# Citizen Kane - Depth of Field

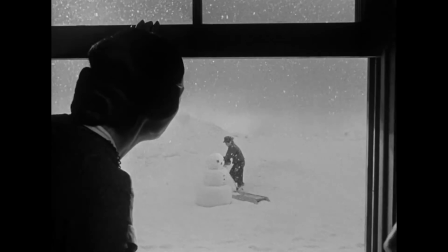Be careful, Charles. Pull your muffler around your neck, Charles. Cain, I think we shall have to tell him now.
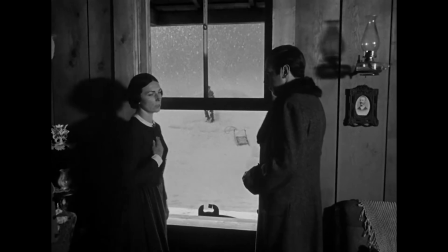Yes. I'll sign those papers now, Mr. Thatcher. You people seem to forget that I'm the boy's father.
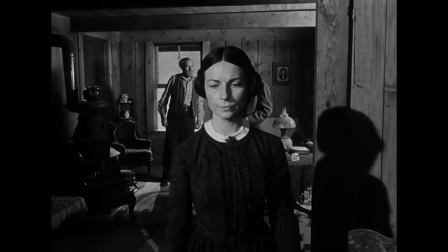It's going to be done exactly the way I've told Mr. Thatcher.
One of the qualities of a wide-angle lens is its ability to deliver great depth of field to an image.
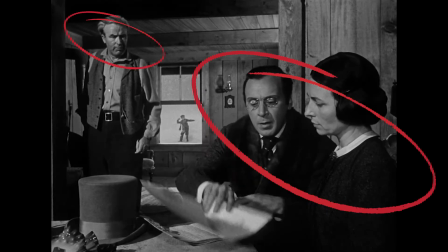This means that objects in the foreground, middle ground, and background can be in focus at the same time.
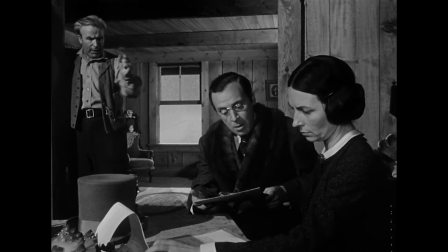Deep space composition emphasizes depth by placing significant visual and narrative information on two or more of the three planes of depth,
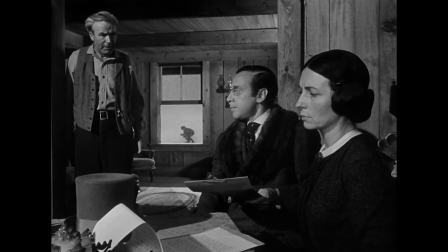in such a way that not only emphasizes depth, but also conveys information,
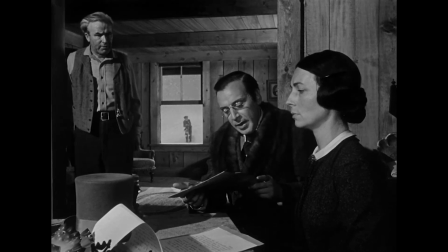mood, and meaning. This meaning can take many forms depending on how the levels of depth are presented.
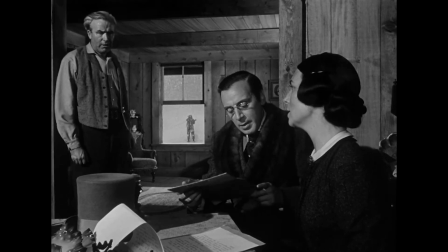Relative size and frame position often tell us a lot.
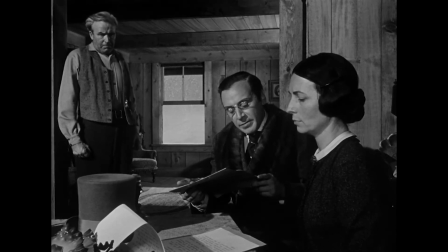In this scene from Citizen Kane, the characters empowered to decide young Charlie's fate are placed large in the foreground,
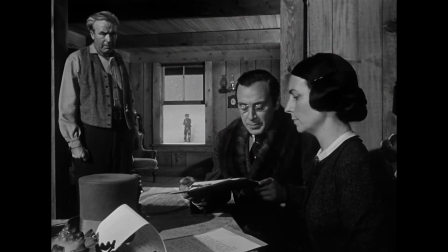with Charlie's father ineffective fluttering about in the middle ground, and the small,
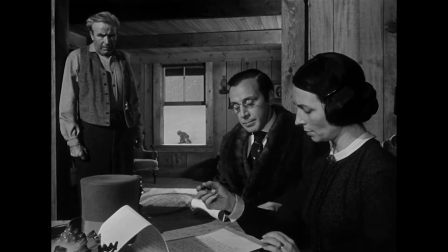innocent, and powerless subject of their argument framed neatly in the background between them.
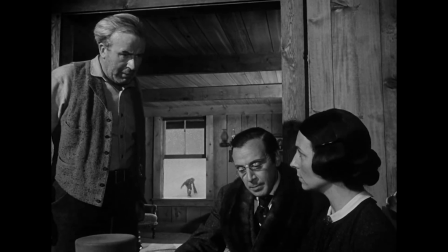He's literally and visually placed outside the decision-making.